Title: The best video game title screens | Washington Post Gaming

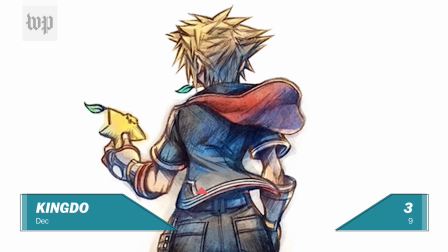So the last time players experienced a number game in the trilogy was when they were children, or at the very least, a drastically different period in their life.
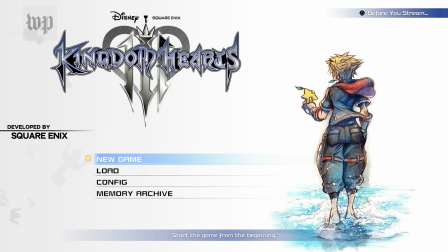There's almost no other title screen that can bring up that kind of emotional response in the player out there.
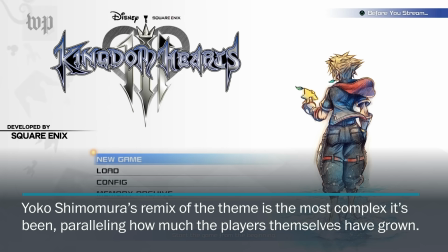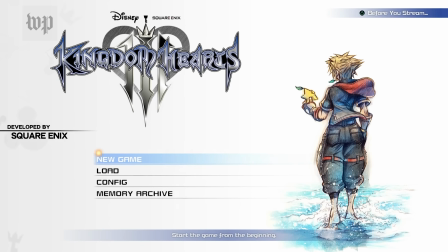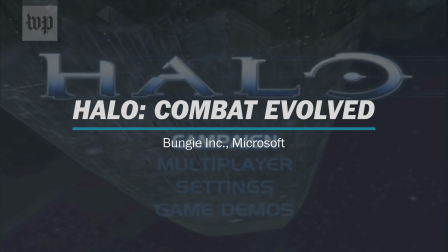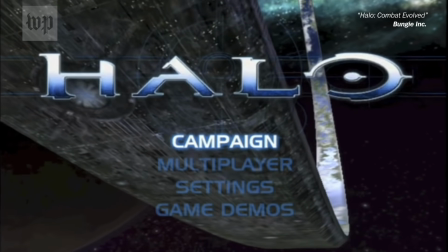The best title screens tend to have grand legacies behind them, but perhaps none is as big as Halo's.
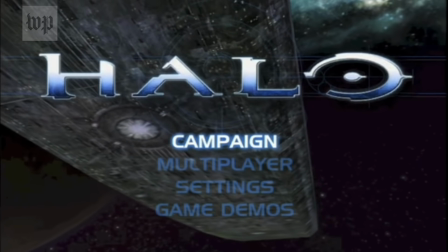Not only was this the title screen to kick off the Halo franchise,
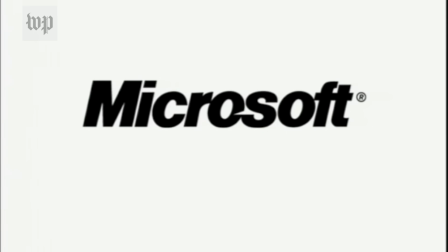it was kind of the title screen to kick off the Xbox itself. Halo remains one of the most popular games of the console,
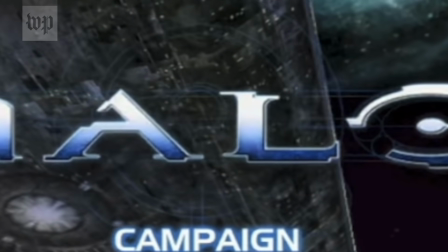and the title screen promised what Halo and Xbox was capable of, a huge and vast experience, teeming with possibilities.
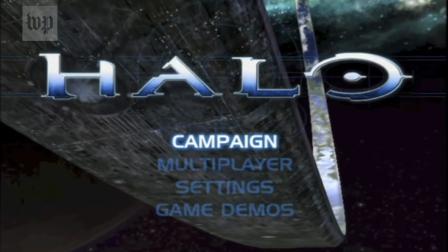Kind of like this space, or this giant metal ring thingy that players were dying to figure out.
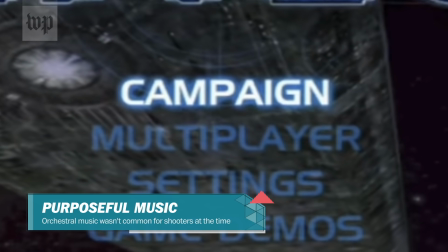The grandiose aesthetics signaled that this game wasn't going to be a knockoff of other shooters of the era.
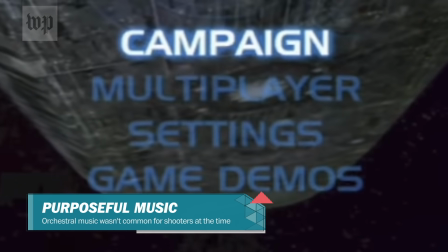It was going to be big, bold, be its own identity apart from the other games, which was a pretty good mission statement for Xbox as a whole.
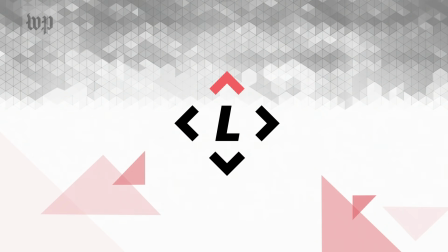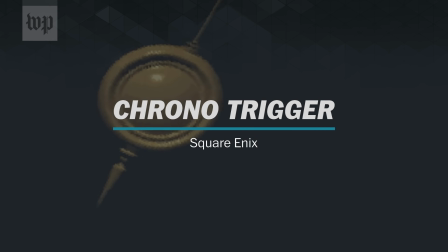Old school Square Enix, known back then before the merger as Squaresoft,
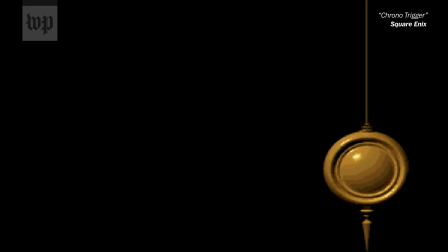used the single object on a black background motif for a lot of their games' title screens, but none were done as successfully as the Chrono Trigger one.
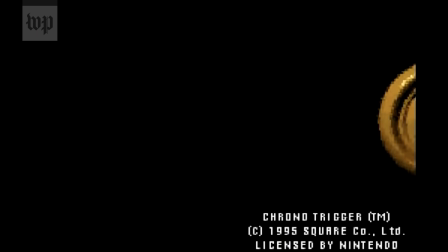It starts with a swinging pendulum, already indicating that time is going to be a significant story element for the game,
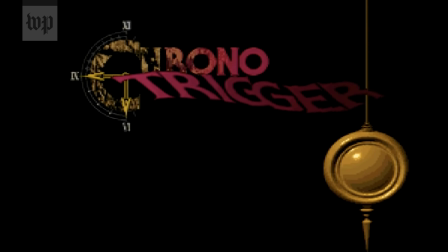and the way that the word trigger flutters in, fluctuates, and fades toward the end of the word is brilliant foreshadowing. The end is not set in stone, and players have the ability to change things. The title screen also gets a lot of bonus points for its graphic design elements.
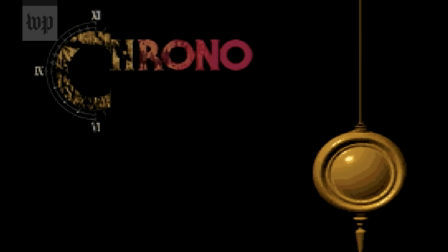The C in Chrono coming from the pendulum side is a nice touch, and the whole screen follows the rule of thirds to the max. The rule of thirds being a basic design philosophy that the human eye will find pictures with the subject in focus on the thirds of the frame more attractive.
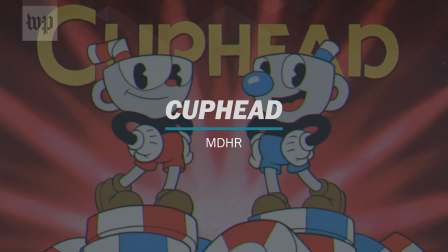Well, Cuphead and his pal Mugman. One look at Cuphead's title screen, and you might not even realize you're about to play a game.
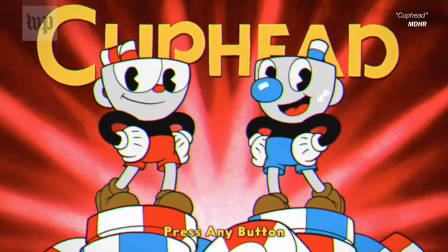That's exactly what Studio MDHR was trying to achieve,
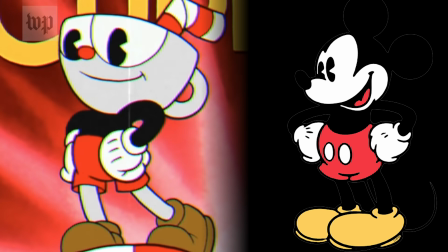as the game's visuals and soundtrack take inspiration directly from Walt Disney and Fleischer Studios cartoons, found from the 30s through the 60s.
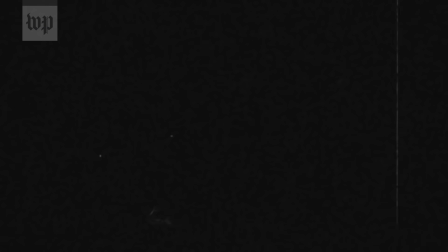It even has the visual and audio effects old reels used to before the projector would actually spin to the content printed on the film strip.
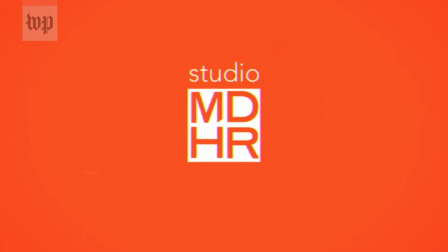It's clear, right from the get-go, that this is no ordinary co-op run-and-gun game.
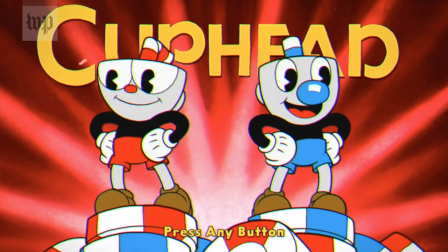It's one whose aesthetic is going to transcend the normal gamey look that others in the genre can have.
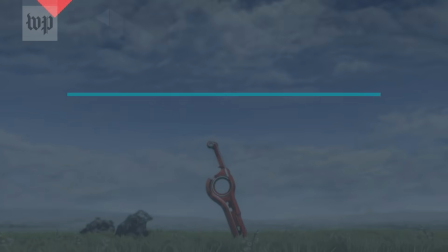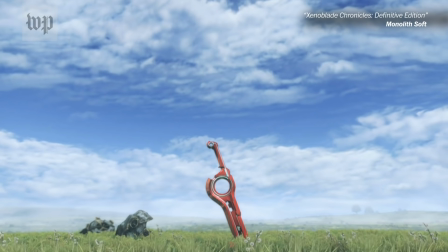Xenoblade Chronicles' beautiful yet simplistic title screen packs more information about the game than you'd expect.
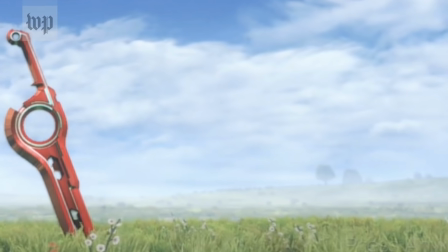The vast expanse of the plains showcase just how massive this world you explore will be.
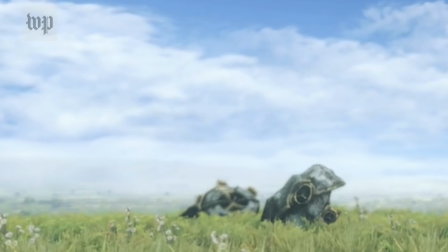The pieces of seemingly ancient architecture, which you learn in-game is actually pieces of a giant mechanical creature,
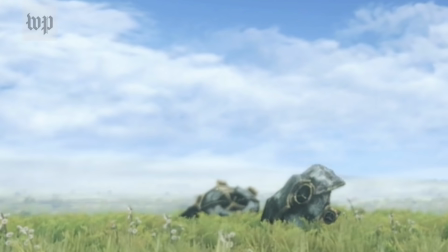hint at a rich world history and mystery waiting for players to discover.
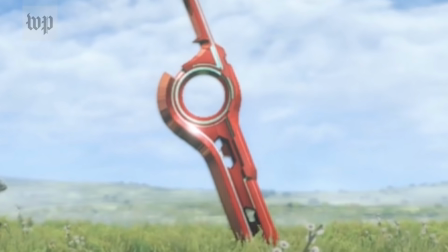And at the center of it all, a weapon that gives the wielder the ability to see the future and thus change it.
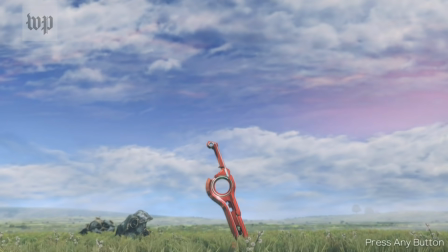Time is once again a major factor in this game, something showcased by the title's transitions from day to afternoon to night.
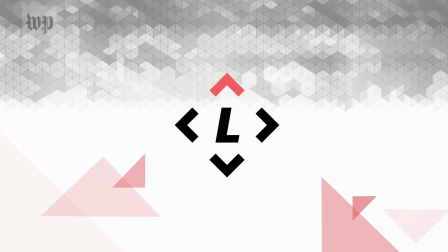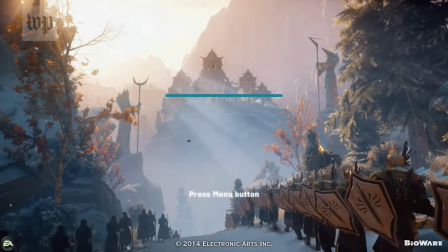Dragon Age Inquisition has another title screen that throws players immediately into the experience.
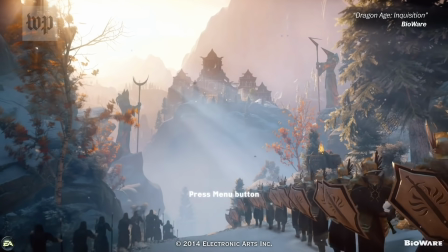The marching mages and Templars on opposite sides of the screen indicates the tension between them, as well as the setup for the story ahead.
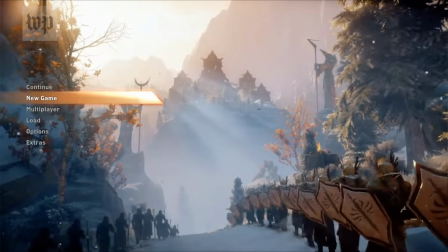The resulting explosion when the player hits start is a startling indicator of what's to come.
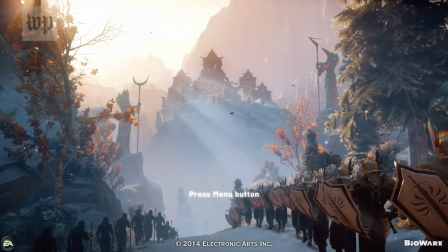This is a game that, despite its story being set up by other games, has outcomes you can't expect, something enforced right at the beginning of the game.